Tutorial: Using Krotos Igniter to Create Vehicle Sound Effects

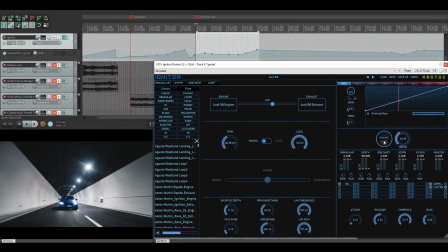So as you can see, for the first pass, all I did was I added the automation up here, but all I was automating was the RPM parameters inside the tool. At that point, I was only thinking about how the sound was as it was moving up towards the camera and further away from the camera, you know, faster or slower.
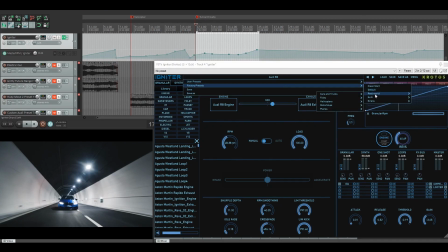The other preset that I liked was the Porsche, as it had a completely different tonality to the Audi R8. So let's have a listen to the Porsche in this scene.
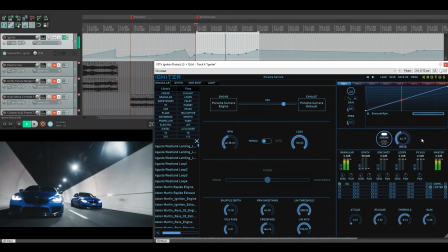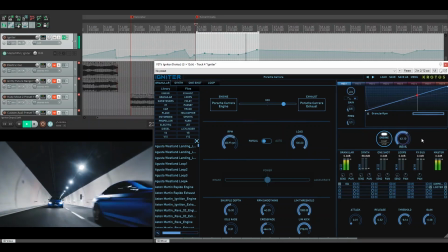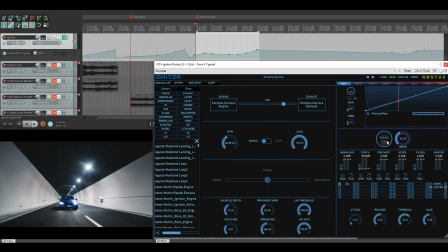So with the two cars chosen, and I felt they worked really well with the speed changes in this, my first process was to go back to the Audi and focus on that car. So I made it that the front car was going to be the Audi that comes up, falls back, and it's the second car to pass by you.
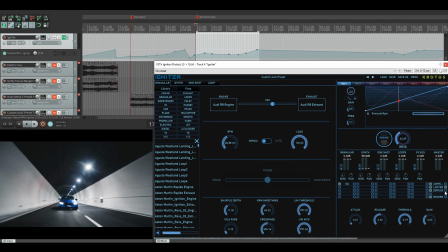So that's the automation that we're working with here. On top of that, I added the Doppler. And with the Doppler, we had the X source here for the movement of it, because it's coming over to the right, back down the way it stays on the right, and then it comes up on the left and across.
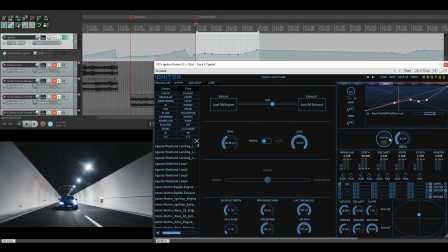And then with the Y, which on this one, I had the Doppler like basically come towards you, move away again, and then back towards you and past the central point of where the mics would be.
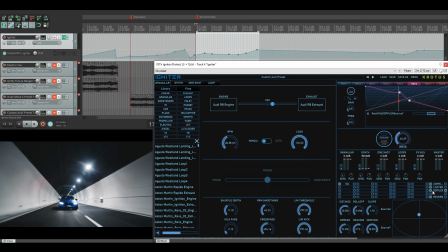And that basically creates most of the movement and what you would expect from the car in this space. As well as that, I added this impulse response, which is the parking garage, which is a really nice sounding impulse response. And I have it so that the
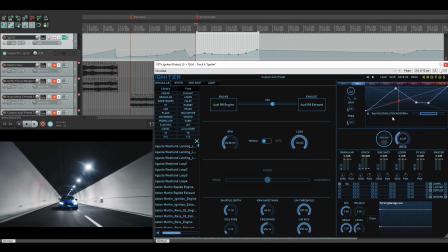amount of mix in this reverb for the cars changes as the cars get closer, and that helped to differentiate between the two vehicles as they were coming closer and further away with the Doppler. That's a good way to mix them. And then the reverb just
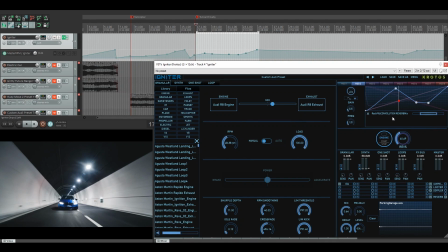adds, well, you're adding more reverb, and the result is that it feels like it's getting further away and you're hearing less of the direct sound of the car. So let's have a listen to all of that now that it's been added into the now that's been added into the macro system here.
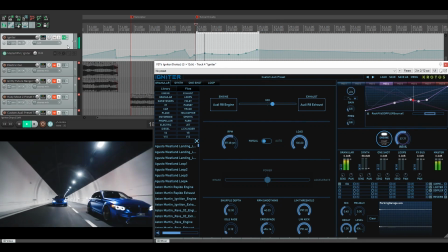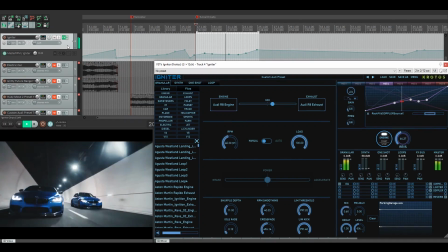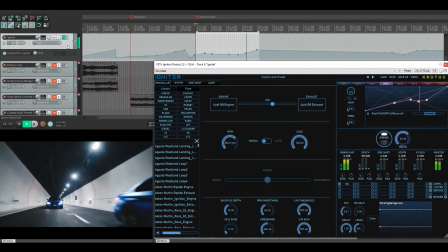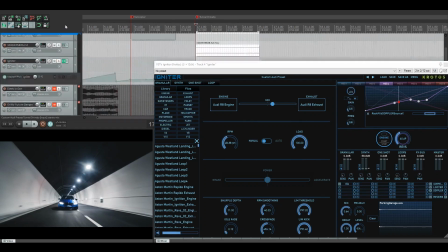So once I was happy with that, I basically recorded it to a track here, which you can see we've got the Audi on top,
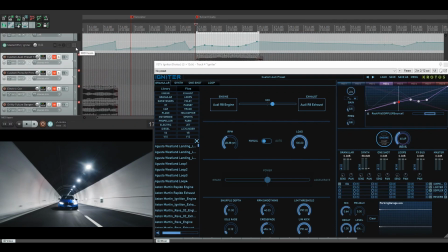because the automation for the second car was going to be slightly different. So here is another bit of automation. This was the automation that I did for the Porsche. It suited its RPM movements much better because obviously it's changing places with the Audi preset.
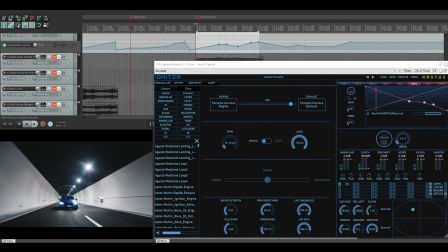What I did with the Porsche here is I added the Doppler as well. As you can see, it's got a different curve for the Y and the X here. And I've also added a reverb to that as well. It's the exact same reverb, but of course the mix is then changing.
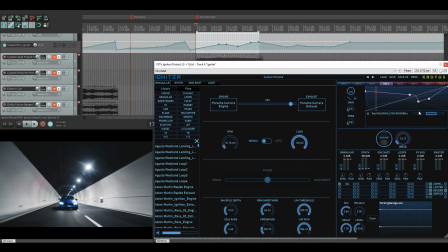The mix is changing in different times with this car to suit when it's closest to the screen as well. So let's have a quick listen to how that sounds compared to the Audi.